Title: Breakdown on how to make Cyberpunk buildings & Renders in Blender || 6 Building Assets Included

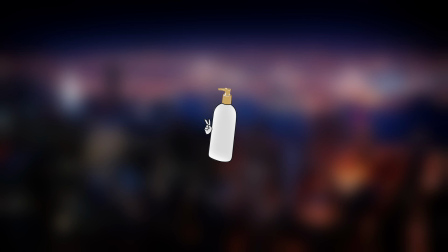All right. Well, what's up, guys? I haven't made a tutorial in a while, but that's because I've been cooking up some stuff in the background.
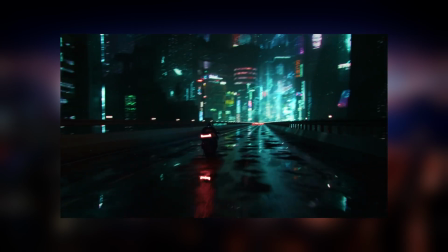I have made I think like one, two.
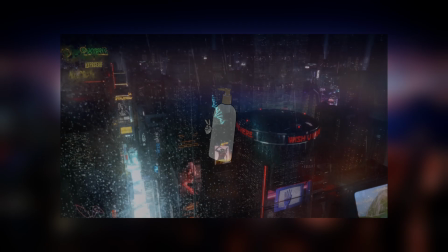Yeah, that's like 1, 2, 3. I think it's like 3. I think it's like 3. I don't know.
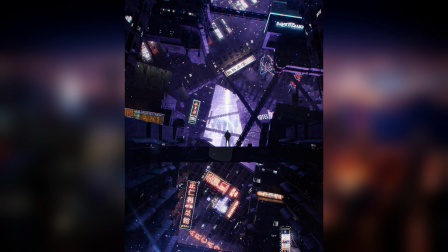It's like 3. I think I've made like 7, or like 8 new renders since I last made my last 2 tutorials.
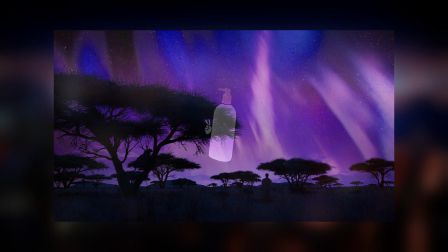But I haven't made any tutorials since then.
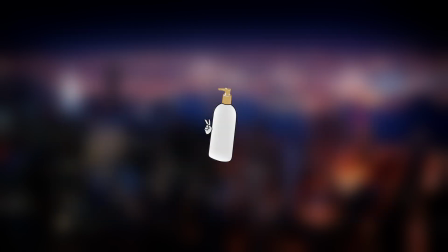And I guess over this next couple week or two, I'm gonna see if I can try to crack it down on making these tutorials for you guys. So recently on my Instagram, I did like a little experiment, I guess, where I posted on my story that if one of
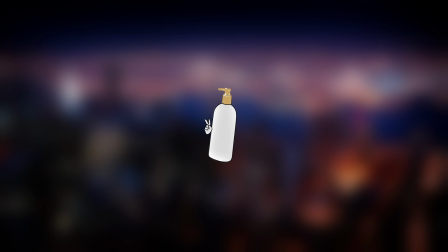my followers, I would pick 5 random people to choose from, and these 5 random people could submit a song that they like and a theme that they like. And based off the song and the theme that they chose, I would make a render based off of, what I felt like the vibe would be.
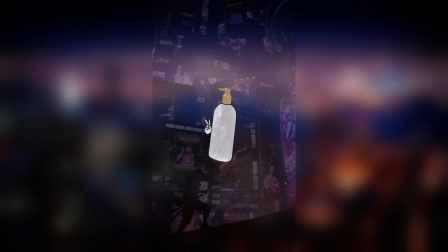And so for this one, I chose, one of my followers chose the song To Die Without Scars,
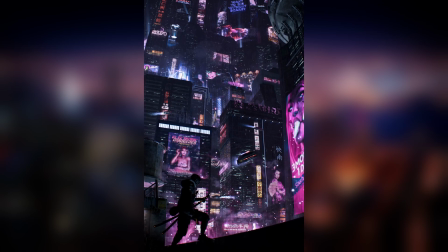and I think it was a euphoric, sad cyberpunk theme.
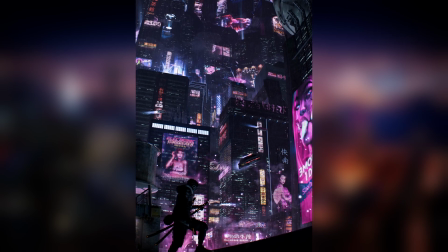So yeah, here is the tutorial for the To Die Without Scars render.
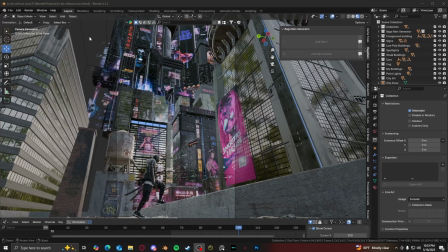I hope it's easy to understand and hope you guys enjoy. All right, so here is the project file for the render.
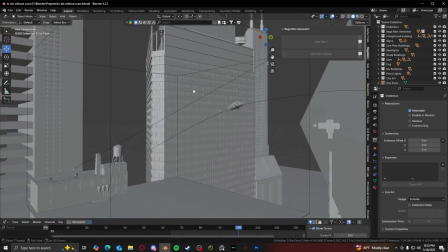I try to organize everything in the workflow order of how I usually make these type of renders.
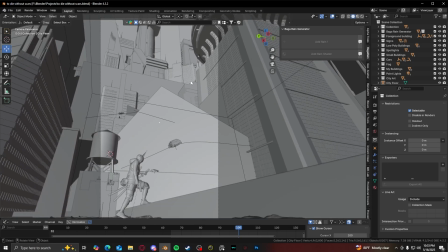Keep in mind, making a still image is a lot. I mean, it's not too much, but I make it differently than how I make my video renders.
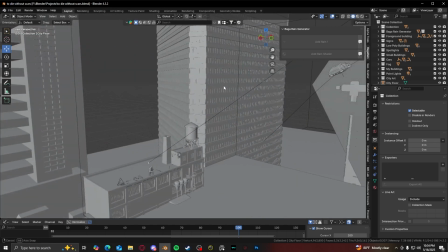It's different. But here is the breakdown for it.
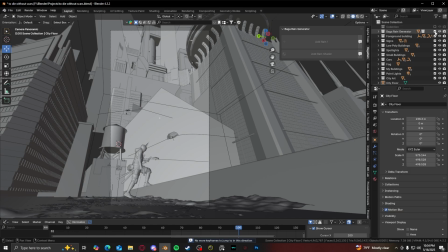All right, so turning off all of these different layers, let me show you what I started with.
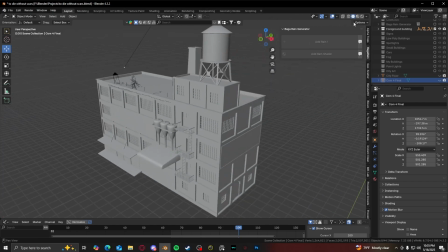Okay, so this is what I started off with. I made this building, or I didn't make the building.
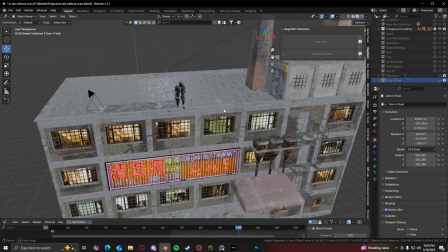I bought the building a while ago, but I textured it myself. And I just placed it in here as a basis for the foreground of the building.
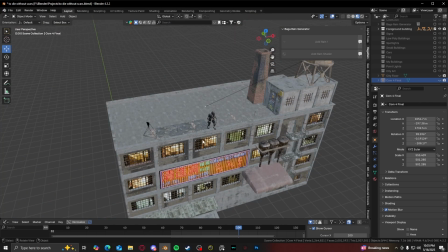You could do this with literally any other building that just has some nice roof re-roll, like some AC units on top, whatever.
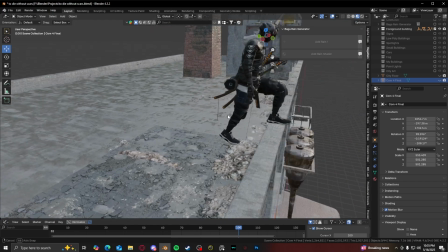I don't know. Just choose whatever building you want as the foreground and work on that first, and work on the composition in the shot that you're going to try to go for.
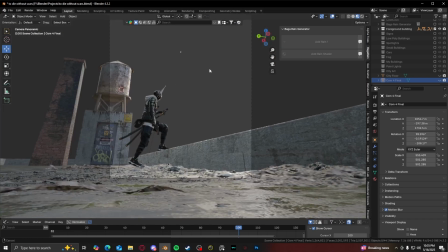This was the shot that I went for, the angle that I went for. I wanted to kind of get the detail on the ground.
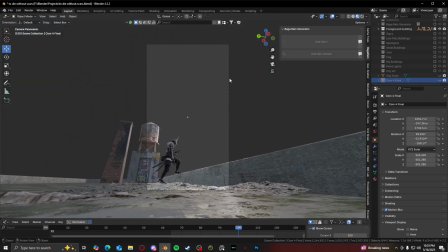And then I also used I
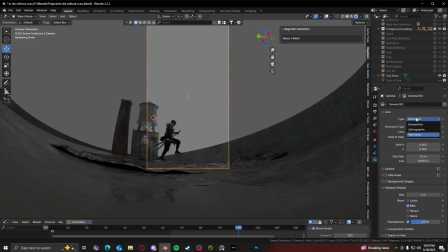used a fisheye lens, panoramic lens on the camera.
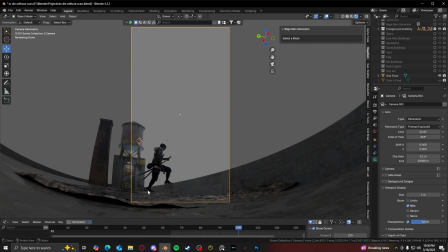So you would get kind of like this curved warping effect. You can see it better right here.
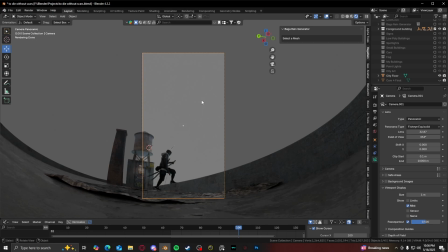But I used this effect because I wanted to get the entire city, all the way up to the sky,
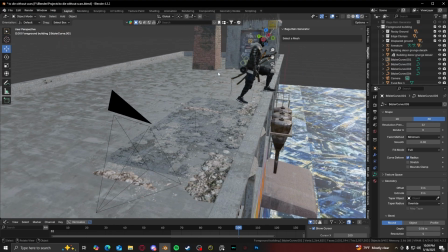into the frame of the picture. All right, so once I was satisfied with the composition, the camera angle that I had,
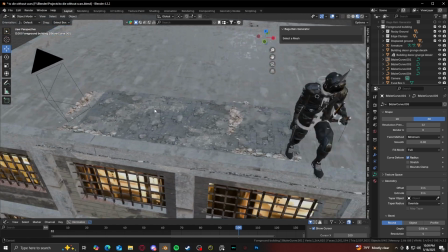I started working on just the foreground details of the building up here.
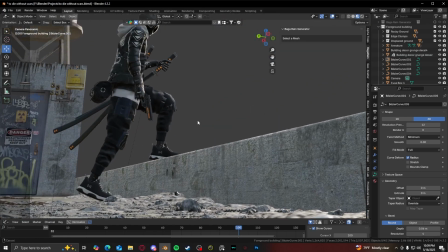And I know since it's a low, close to the ground shot, I wanted a lot of detail on the ground.
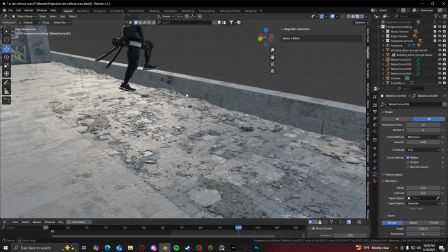So I used a combination, I just used a combination of 2 techniques. The first one was just photo scans.
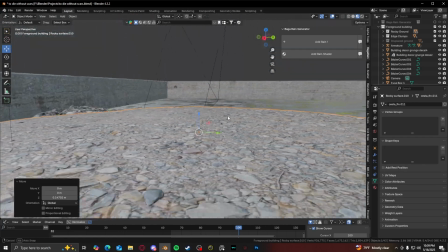You can get these online.
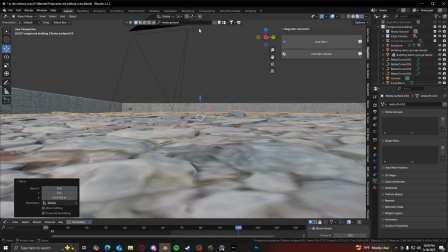I can search up here, I don't know, rocky ground, and there's a bunch of photo scans that I could use.
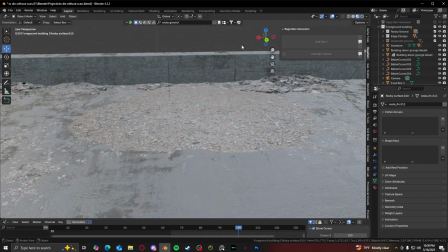You could also use free ones. This is paid for. You can use free ones on different websites.
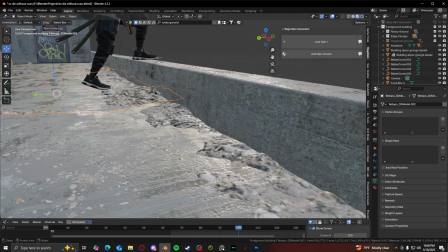I use the same thing for this edge trash, the trash near the edge of it.
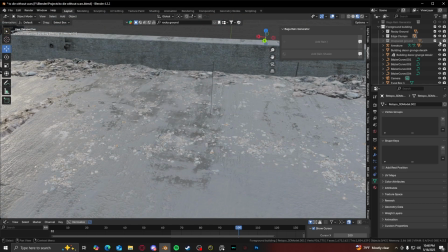It was just more rocks. And then the final layer for the ground, I used a texture.
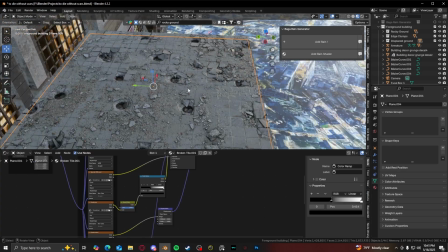The texture was just this. This texture was the displacement texture I used for the ground.
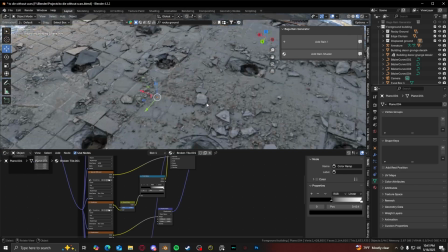And it was from Megascans, and I just placed it in there.
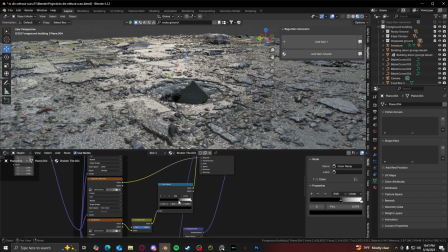I cranked up the roughness to make it more shiny, more wet from rain and stuff.
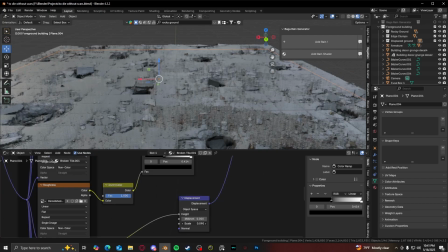Made the displacement really low.